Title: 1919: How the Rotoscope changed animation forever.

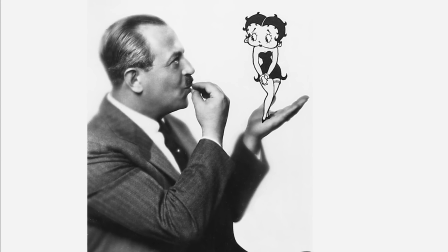0:00 Max Fletcher is responsible for some of the most beloved cartoon characters in history: Popeye the Sailor Man,
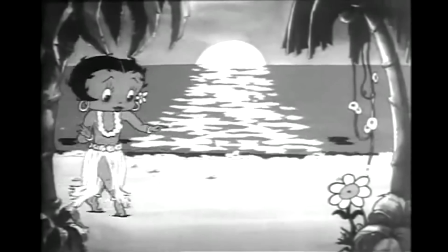0:06 Betty Boop, Superman.
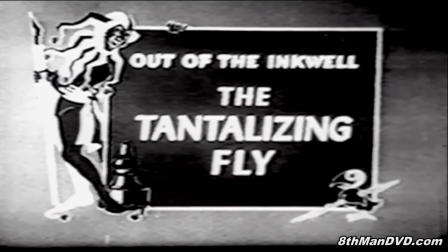0:11 But Fletcher's first cartoon in 1919, Out of the Inkwell, may well have had the biggest impact of all.
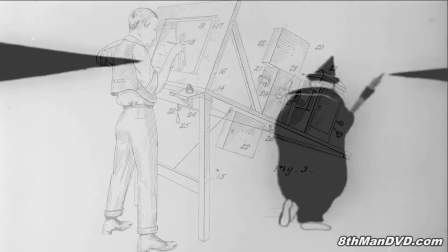0:17 Not only did it introduce the character of Coco the Clown, it introduced an invention that would change animation forever: the rotoscope.
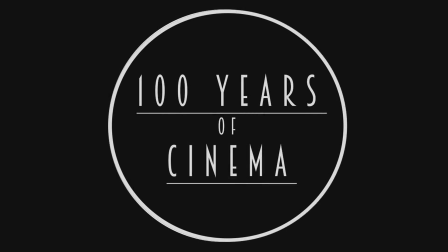0:24 Hello and welcome to 100 Years of Cinema. We'll be taking a look at one film a year from 1915 to track the evolution of film over the last century.
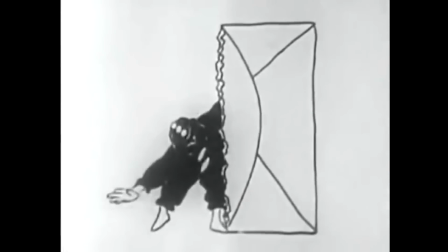0:33 Coco the Clown debuted in 1919 with a monthly cartoon series called Out of the Inkwell.
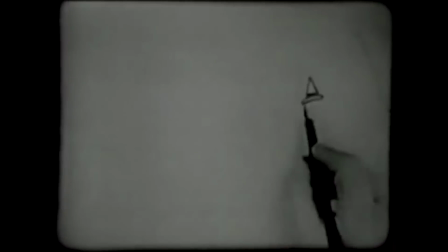0:39 Each cartoon typically starts with Max Fletcher playing himself, drawing Coco on an easel, and through the magic of animation, Coco comes to life.
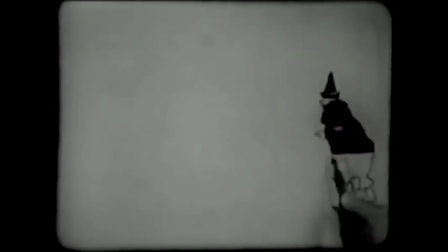0:48 The cartoon amazed audiences with its smooth and lifelike animation.
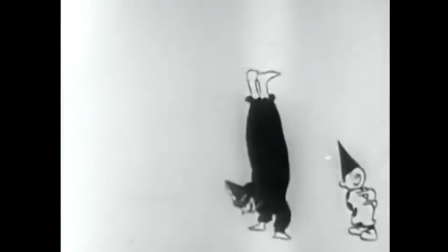0:52 Coco starred in over 100 Out of the Inkwell cartoons throughout the 20s, and he would later reappear in Talkartoons alongside Betty Boop.
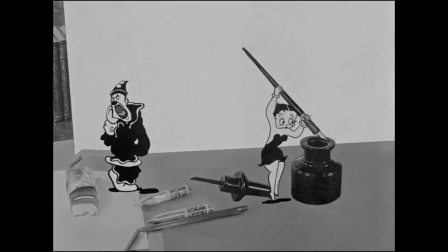1:00 Coco the Clown's perhaps not one of the most well-known cartoon characters, so how did this clown come to change the course of animation?
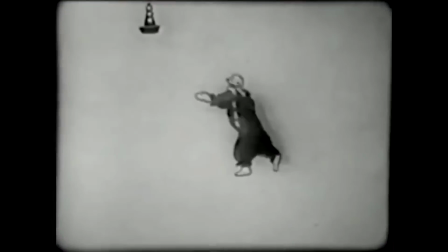1:07 Well, to answer that, we need to look at the cartoons that came before.
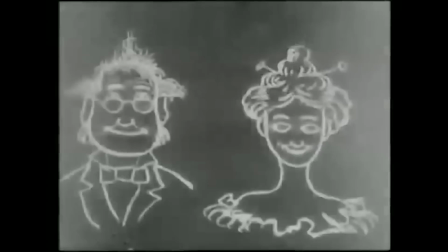1:11 The earliest example of projected animation that we know of is Humorous Phases of Funny Faces from 1906.
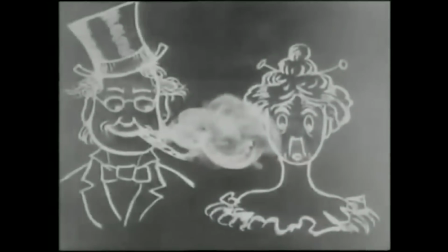1:19 Lines were drawn on a chalkboard, photographed, redrawn, and then rephotographed until they gave the illusion of motion.
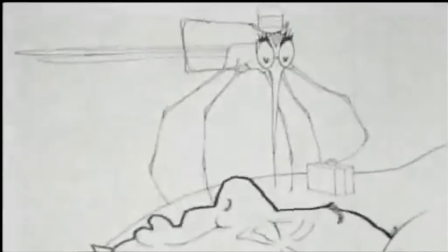1:27 Animation kept this basic technique, slowly becoming more advanced, more fluid, and also adding new elements like colour.
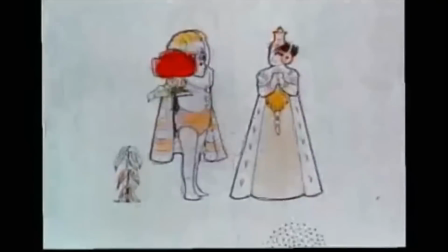1:34 But no matter how advanced it was, animation drawn from hand always struggled to capture convincing movements and emotion.
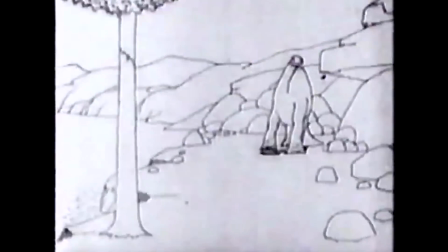1:42 In 1914, Fletcher saw the cartoon that made him want to become an animator, Winsor McCay's Gertie the Dinosaur.
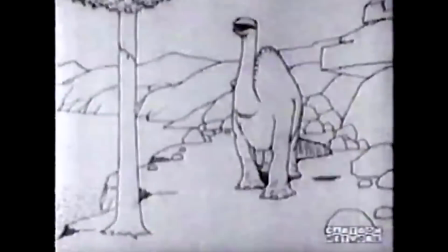1:49 He was fascinated with the process of animation, but he had an idea of how it could be done better.
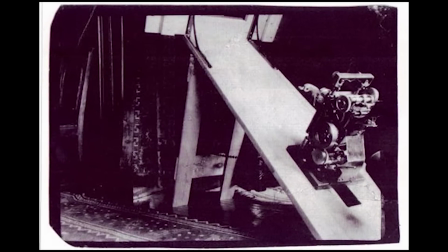1:54 And in 1917, Fletcher patented the Rotoscope, a device which would allow animators to sketch cartoons from live action footage.
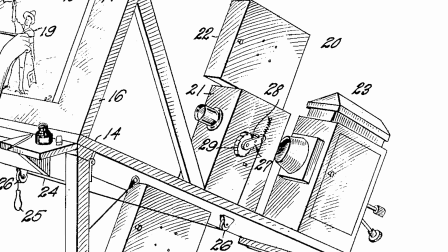2:02 He filmed his brother moving around in a clown costume, and then projected that film, frame by frame, on a sheet of frosted glass.
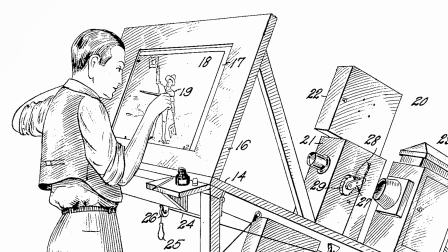2:10 Over the next year he traced around 2,500 drawings, and the result was Coco the Clown, the first rotoscoped cartoon.
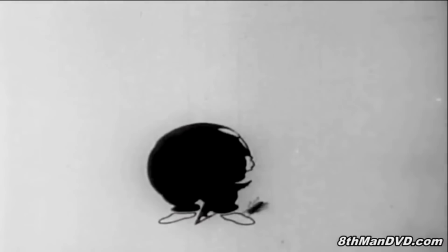2:19 This new technique had some major advantages over animation drawn freehand.
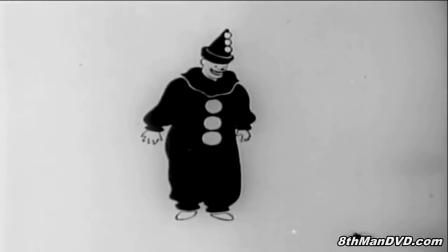2:24 Because it was traced from a real person, for the first time animators were able to capture incredibly lifelike motion.
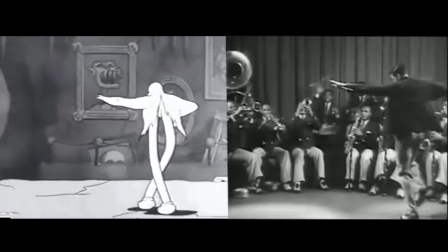2:31 Fletcher would use this to capture the dance routines of performers of the time like Cab Calloway and Louis Armstrong with amazing accuracy.
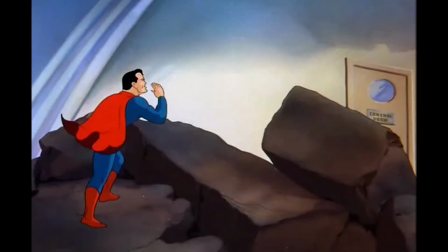2:39 He would go on to use the technique on Betty Boop and Superman, as well as in the first rotoscoped feature-length film, Gulliver's Travels.
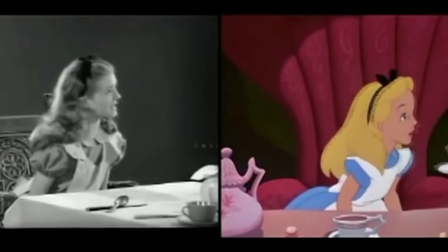2:48 Disney would use the technique to capture motion for their films, like Alice in Wonderland and Snow White and the Seven Dwarfs.
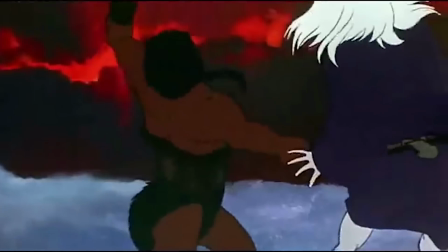2:55 Rotoscoping allowed animators to capture lifelike expressions in faces, meaning characters could show convincing emotion for the first time.
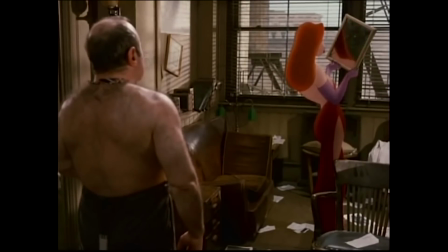3:03 The vivid expressions made possible by the rotoscope helped move animation from a medium that was used
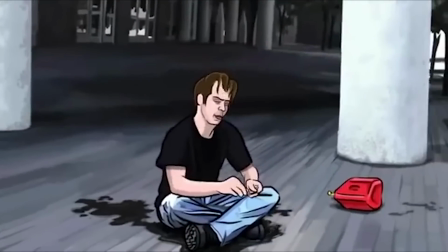3:08 to tell simple jokes to one that could tell a story with characters that could express complex emotions.
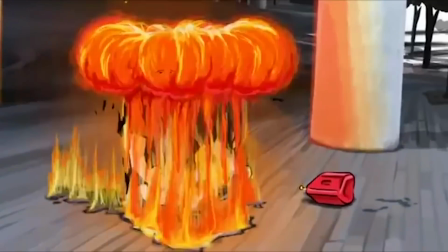3:14 Cartoons could suddenly have depth and drama.
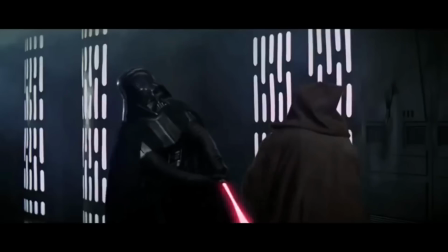3:18 Rotoscoping would later be used to add effects to live action sequences, like the lightsabers from Star Wars,
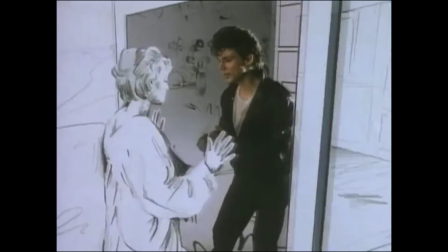3:24 transitioning from the real world to a drawing in the video for a-ha's Take Me On, or pulling someone into a digital world in Tron.
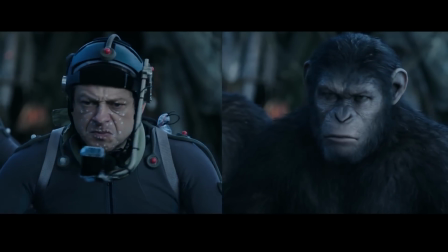3:32 Although it's now being done on computers, rotoscoping remains one of the most popular tools in animation.
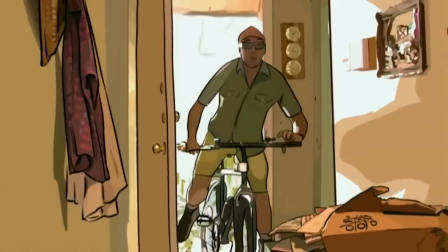3:37 It's still being used for feature-length films like A Scanner Darkly and Sin City.
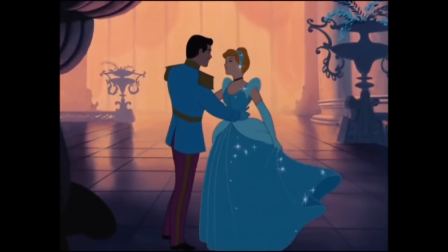3:43 Rotoscoping has produced some of the most iconic images in animation, and it all started almost 100 years ago with Coco the Clown.
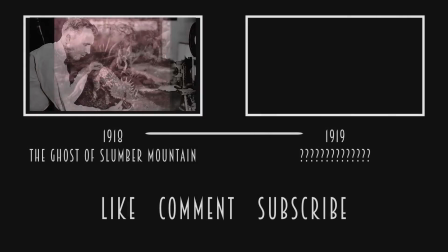3:50 Thanks for watching. Let me know your favourite rotoscoped scene in the comments below, and subscribe so we can travel through the history of film together.